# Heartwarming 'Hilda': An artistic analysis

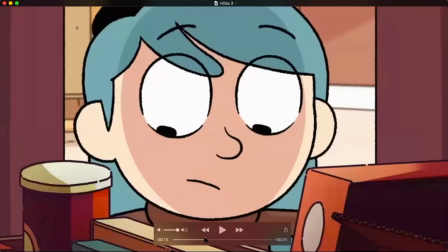(12:15)
like obvious difference between all the colors but like when you're just kind of watching the show you don't really see it you just kind of think it's blended together when it's not yeah yeah definitely like it you can really tell it's a sense of lighting and it's not just like colors on the
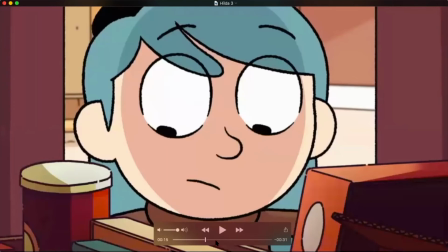(12:34)
can or something yeah also
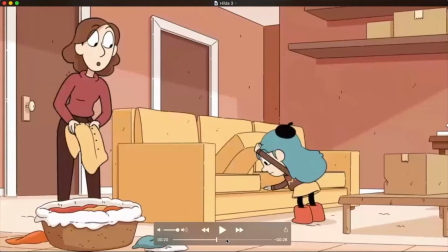(12:40)
there's like another show of the really good lighting i think if you fast forward a little bit
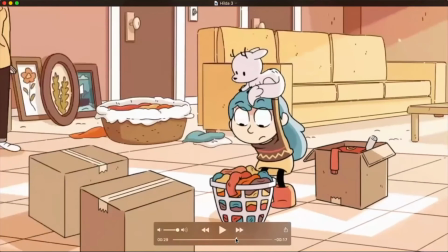(12:45)
um where she's like yeah oh and
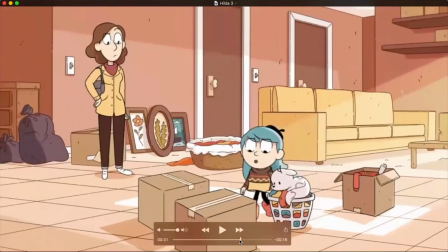(12:50)
then like you can still see like the dust particles they're like really consistent about that yeah it's something so small i feel like, adds a lot. Yeah. Going back to color, they do use colored line art in some places, and that also adds to, like,
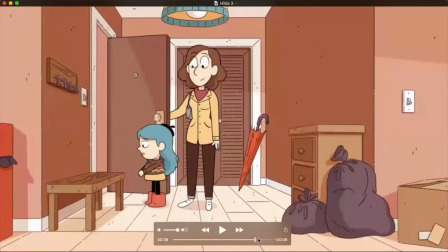(13:10)
that autumny feel and also makes everything look unified.
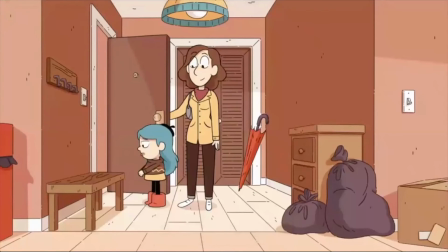(13:16)
Yeah, a more neutral tone, and then, like, you got the classic black outline for a lot of the characters or interactive objects. So something stylistic that I really like is just the little mark on the empty spaces.
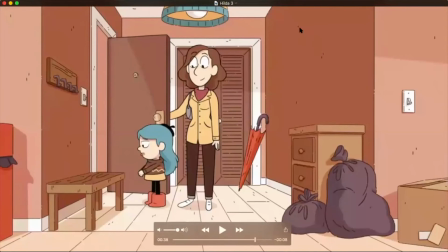(13:33)
It just breaks up those blank walls. Yeah. Yeah. It gives kind of a, I guess, a lived-in kind of feel. It's not perfect. There's little nick marks, but it adds kind of personality.
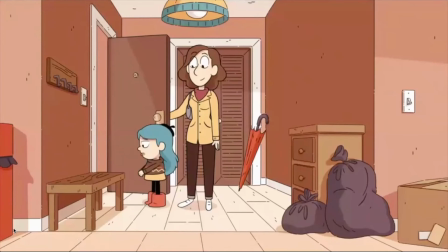(13:47)
I appreciate the wood texture on the bench yes they're really good at like making details but like not so much that it
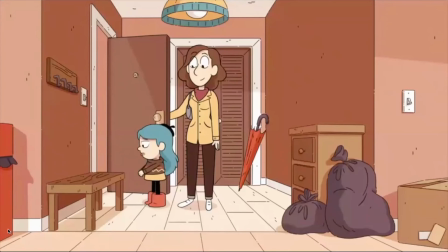(14:01)
becomes like too much yes definitely yeah I think that's a hard down sometimes to
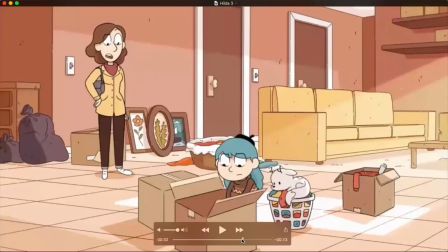(14:07)
to hit but they do a good job just like everything has the same amount of detail
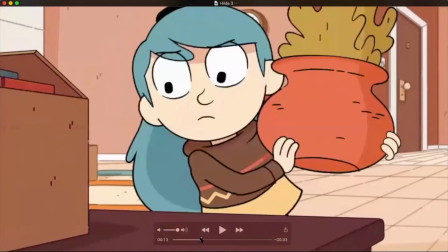(14:15)
so your eye never gets attracted to something that's you know yeah that
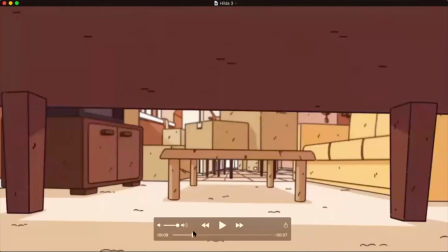(14:23)
perspective though i was gonna that's exactly what i was gonna say all those lines wow yeah perfect focal point um also i feel like just like in this opening sequence um so the the show is adapted from like a comic
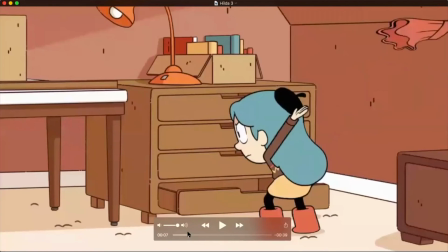(14:40)
book and i feel like that kind of comes through in some of the scenes like i could see this in a comic book like all the different shots especially with the perspective
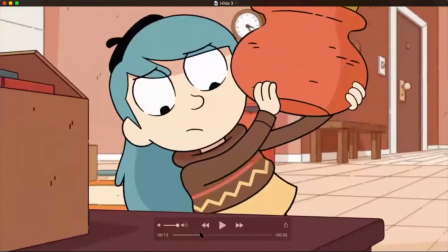(14:48)
like you can tell because comic art since it's not moving or like it has to show movement in different ways and
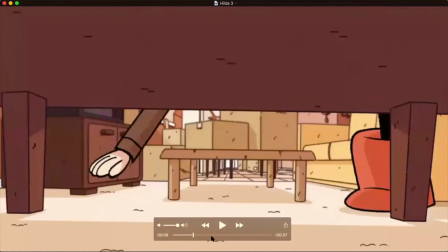(14:55)
perspective is like a huge part of that so I think like keeping those elements of both like I think the line art is a huge
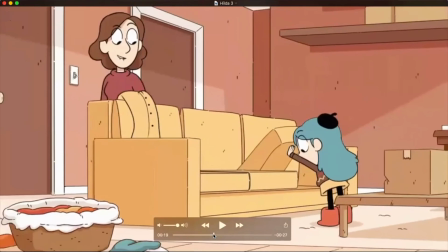(15:04)
part and I think the perspective is a big part yeah yeah yeah I think that's a good place to wrap up again thank you guys so much for
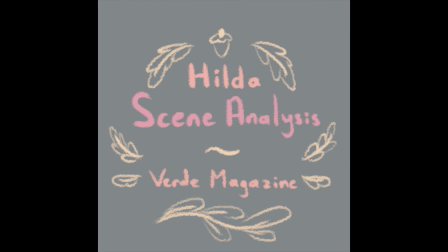(15:12)
joining me this was the Hilda Scene Analysis by Verde Magazine. If you want to check out more content, you can visit our website at verdemagazine.com. There you can read the full review on Hilda or other like TV and film reviews.
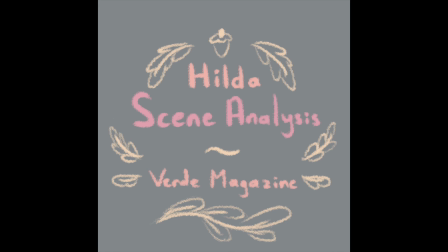(15:26)
You can also find cool news articles, feature stories, and multimedia elements as well. So definitely check that out if you're interested. I'm Xander Leong, and this was the Hilda Scene Analysis. Thank you. Bye. Bye. Bye. Bye.